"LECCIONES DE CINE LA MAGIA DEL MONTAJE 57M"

Y él no quería hacerlo, no quería una cosa así en su peli, así que por fin le dije, te doy $25. Y dije, no, no lo haremos. Y salto, vale, 50. Y dije, no. Y dice, no. Y dije, 75. Con que me dio un pagaré que decía, debo... Vamos, que le debía $75, así que le pagué los $75 por hacer aquel montaje y así es como quedó.
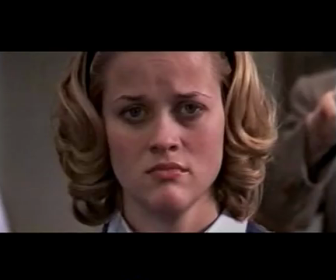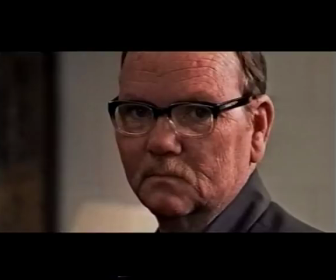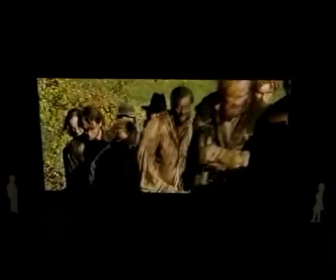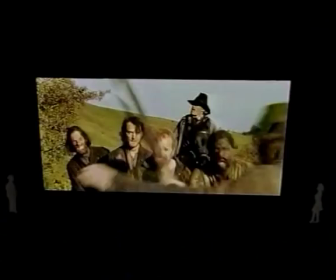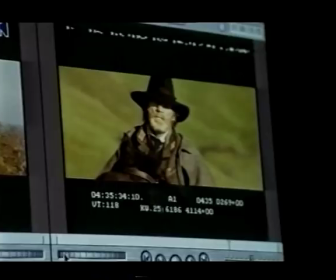Hay algo que no me cuadra aquí, y voy a tener que averiguar si nos va a dar problemas o no, ya que Brown me está mirando hacia la cámara.
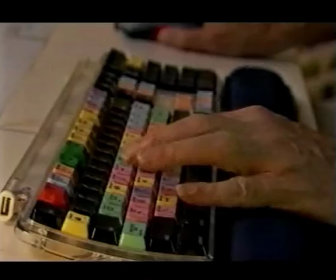Pero cuando cortamos, mira hacia la izquierda. Podemos hacer que llegue Jeremy y cortar
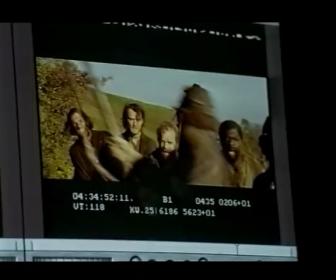para que la cabeza de Jeremy enmascare la de Brown.
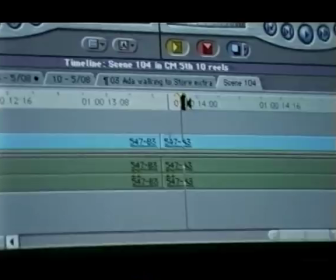Y así no se note la incongruencia. Bueno, voy a marcar este fotograma y voy a eliminar esta parte, que son
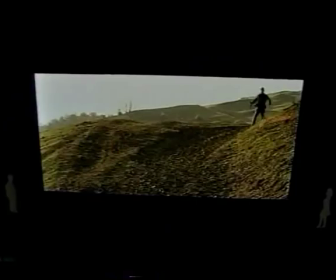1, 2, 3 fotogramas. Y ahora voy a verlo en su contexto para ver qué tal queda. Bien. Hay que tener cierta personalidad para disfrutar de esto. Es casi como dedicarse a hacer joyas. Hay que tener paciencia para fijarse en esos planos individuales y ver cómo se combinan entre sí. Pero al mismo tiempo tienes que ser capaz de apreciar el conjunto de la película y cómo se articulan esos planos en el contexto de la secuencia. Luego, cómo encaja esa escena en la estructura general del filme y después cómo se integra esa cinta en la sociedad.
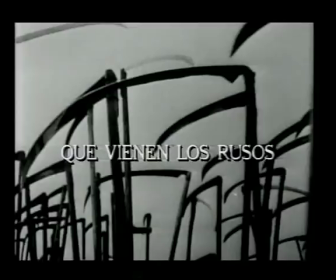Así que es como una caja dentro de otra caja dentro de otra caja y...
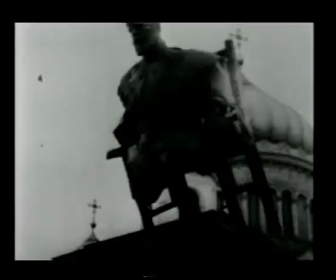La Revolución Rusa provocó asimismo una revolución en el montaje fílmico.
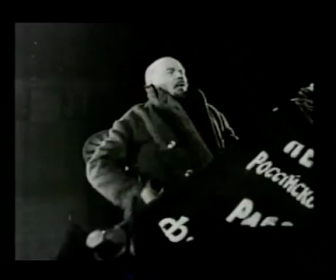Los locos de los rusos empezaron a joder con las imágenes, a yuxtaponerlas y a crear diferentes efectos emocionales.
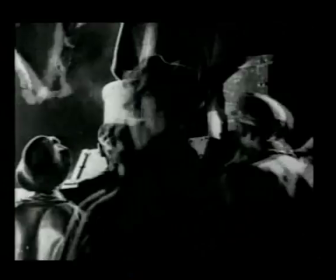Lenin vio en el cine el vehículo perfecto para animar a su pueblo, analfabeto en su mayoría, a sumarse a la revolución.
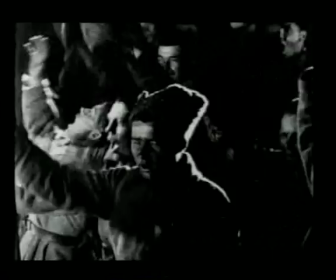Llevaban aquellas películas a los campos de labor y las proyectaban para los campesinos. Comenzaron a darse cuenta de que podían obtener ciertos efectos emotivos y psicológicos mediante un determinado tipo de montaje entre una imagen y la siguiente. Y aquello se convirtió en una manipulación de los sentimientos del público.
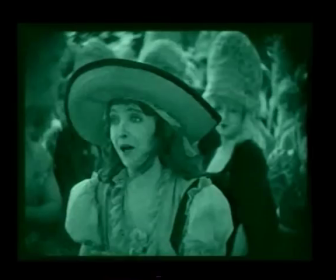Los cineastas rusos abominaban de las narraciones burguesas y del montaje transparente practicado por Griffith.
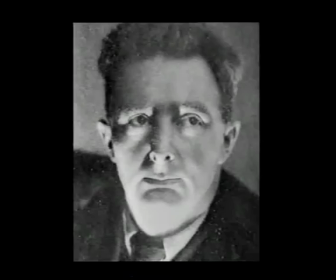En lugar de melodrama, ellos ofrecían la vida real. Para realizar el filme El hombre de la cámara,
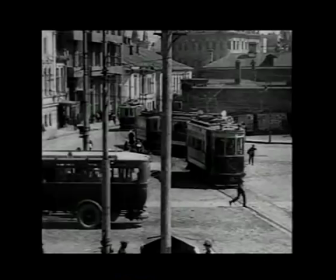el documentalista Zika Bertov y su equipo sacaron las cámaras a las calles a fin de filmar la vida cotidiana moscovita.
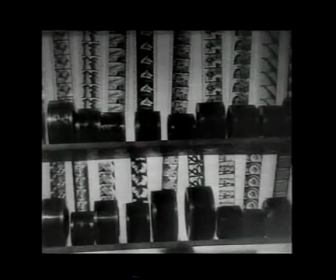Me recuerda constantemente que estoy viendo una película.
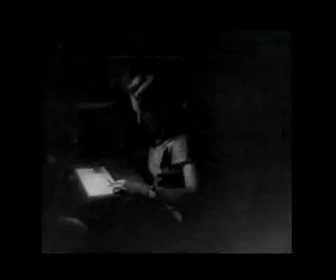Hay secuencias que se desarrollan en una sala de montaje.
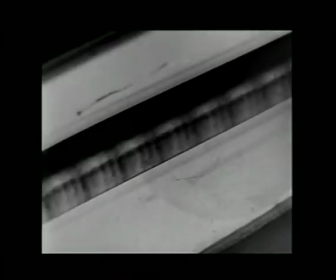¿Ves cómo editaba los filmes allá por 1929?
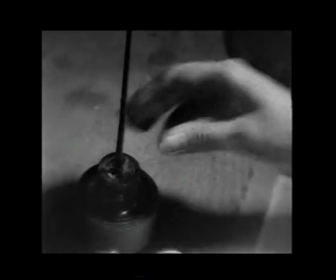Estaban inmersos en una verdadera explosión de actividad creativa cuando manipulaban aquellas imágenes. Todas las convenciones del montaje moderno ya se encuentran en el hombre de la cámara.
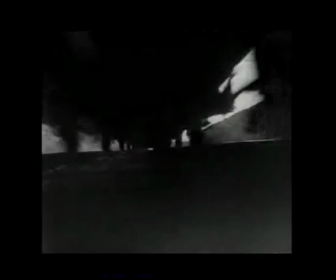La cinta no solo era un canto a la revolución, sino también al papel del camarógrafo y del montador que colaboraban en ella.
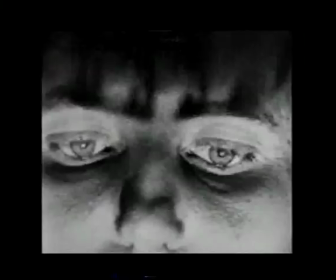Bertop y su esposa Elisabetta editaban sus documentales y noticieros en oscuros sótanos plagados de ratas rebulléndose entre sus pies.